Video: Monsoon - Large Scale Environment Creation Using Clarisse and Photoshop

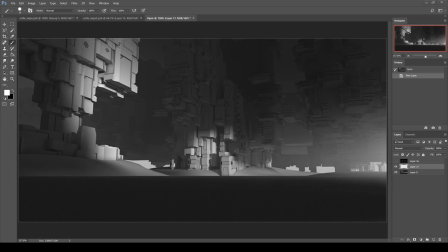And so when I'm kind of happy with the render I've got, and I put in like a little bit of light, try to sculpt something with light just to kind of catch the viewer's attention, I tend to bring this image into Photoshop
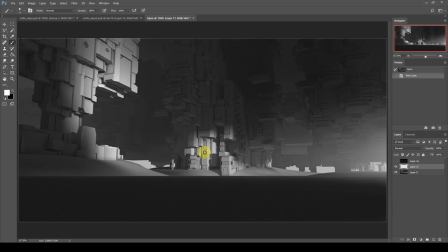and kind of, I don't know, flip it a few times, see what works.
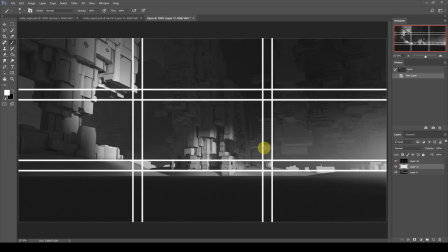Already I'm kind of trying to see, okay, if this is my rule of thirds, I could have some kind of a focal point here,
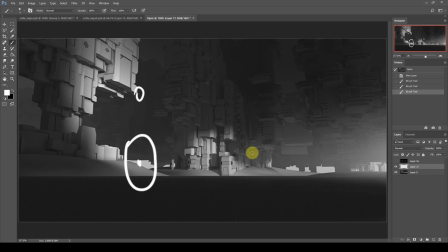and maybe something interesting happening here, and then maybe something here, and I kind of try to like bring the attention of the viewer from the outside into the inside of the image, and sort of played around with that idea. And kind of sketching things out a little bit helped me
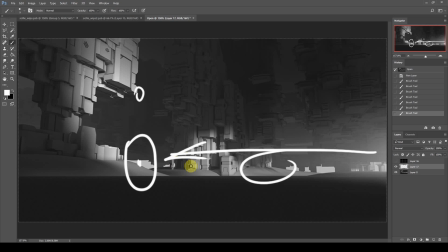I don't know, cycle through different kind of thoughts that I wouldn't have had otherwise, maybe just sitting in 3D, right? And while I'm in Photoshop, I tend to kind of also flip the image a lot,
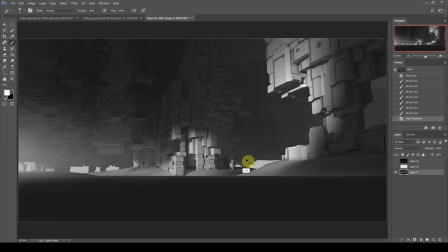see maybe, I can see some more interesting compositions flipping it in different directions.
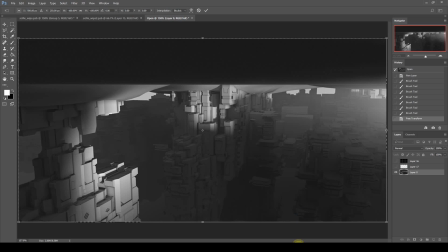And actually with this image, that's exactly what happened. I kind of landed upon this and thought, you know what, this could look like a much cooler concept if I just flipped the whole thing upside down.
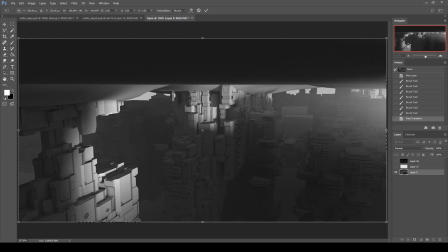And I feel like I wouldn't have done that if I had just worked in 3D, but going into Photoshop and quickly kind of blocking different ideas out and doing things like that helps you maybe think of things that you wouldn't have even thought previously,
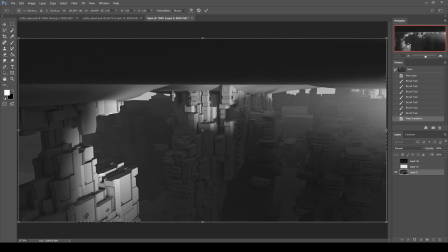even though, what you already received from the scattering were happy accidents that, already wouldn't have entered into your psyche, right?
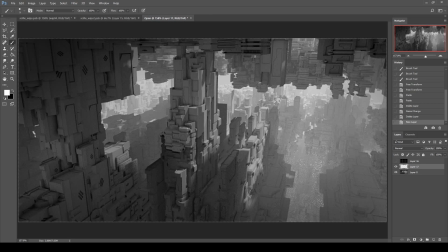Okay, so I went back into Clarisse after doing those little sketches and actually adjusted my layout to work upside down. And some of the pieces I kind of flipped, some of them I moved, some I kept in place, and maybe just adjusted minimally,
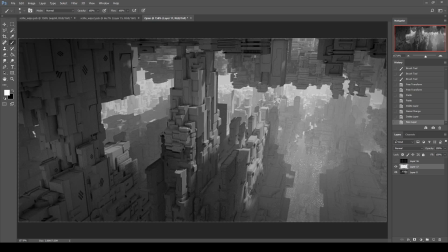but basically now I've ended up with a physically correct version of what I had achieved in Photoshop by just flipping it, but I'm already kind of liking the idea at this stage. So while at this stage I'm not yet committed to any of the small details within the image because they're still subject to change,
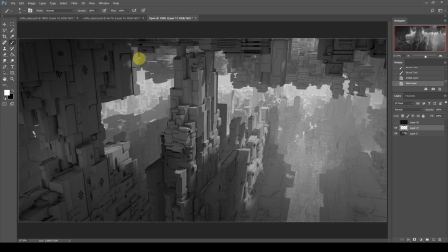I am quite happy with the major blocking that I have, and I'm at this stage starting to think a little bit modularly regarding how I can split apart these huge structures into their own separate contexts, just so I have more control when it comes to the point clouds and the scattering later on.
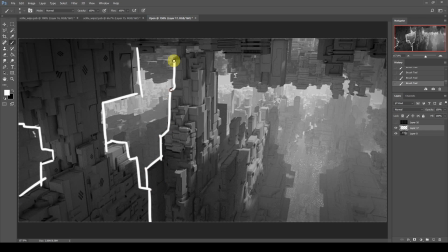And so my logic is to kind of split the foreground and the midground objects apart just by themselves, because I will want to be scattering much more detail on them. And for things like, say, the background or the far midground, I can block together a much larger piece of the city
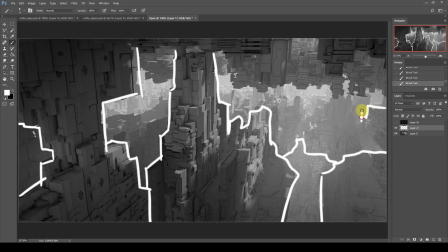because I will not be scattering as much detail on them, and thus I can afford for them to be a little bit more loose, and I'm not going to be spending as much time working on them. But I really want that detail when it comes to the foreground. So I think doing this is really good in the long run, because otherwise you come to the point when your scene file
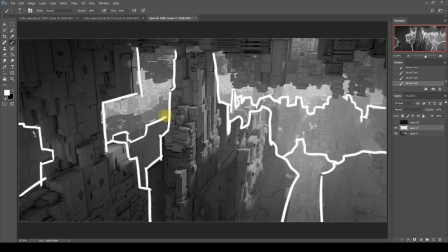is just far too huge and you're kind of starting to get lost in it a little bit. But if you do this, it's much easier to just disable the parts of the image that you don't want and work on only what you need and want at that exact moment.
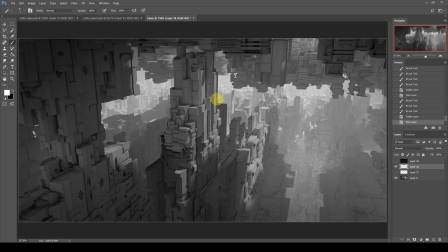So at this stage within Clarisse, one of the main things I'm looking out for are opportunities to sculpt things and to model things using light. And so I play around a lot with adding, directional lights, changing the rotations,
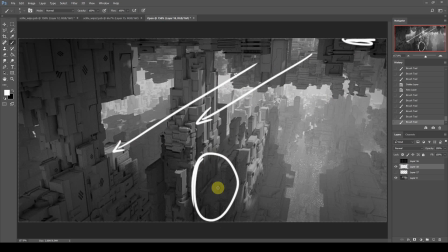maybe adding light blockers to kind of block out light out of places where I don't want it, and really take the opportunity to enhance the kind of angles and perspectives that I would like to see in this image, and bring in focus to the parts of the image that I want,
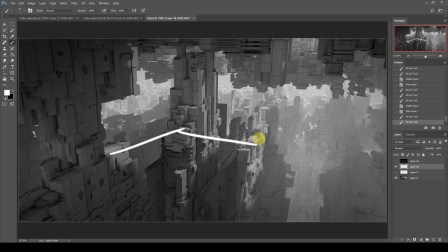and really thinking of ways that I can lead the user's eye, or the viewer's eye rather, across the image to my desired focal point.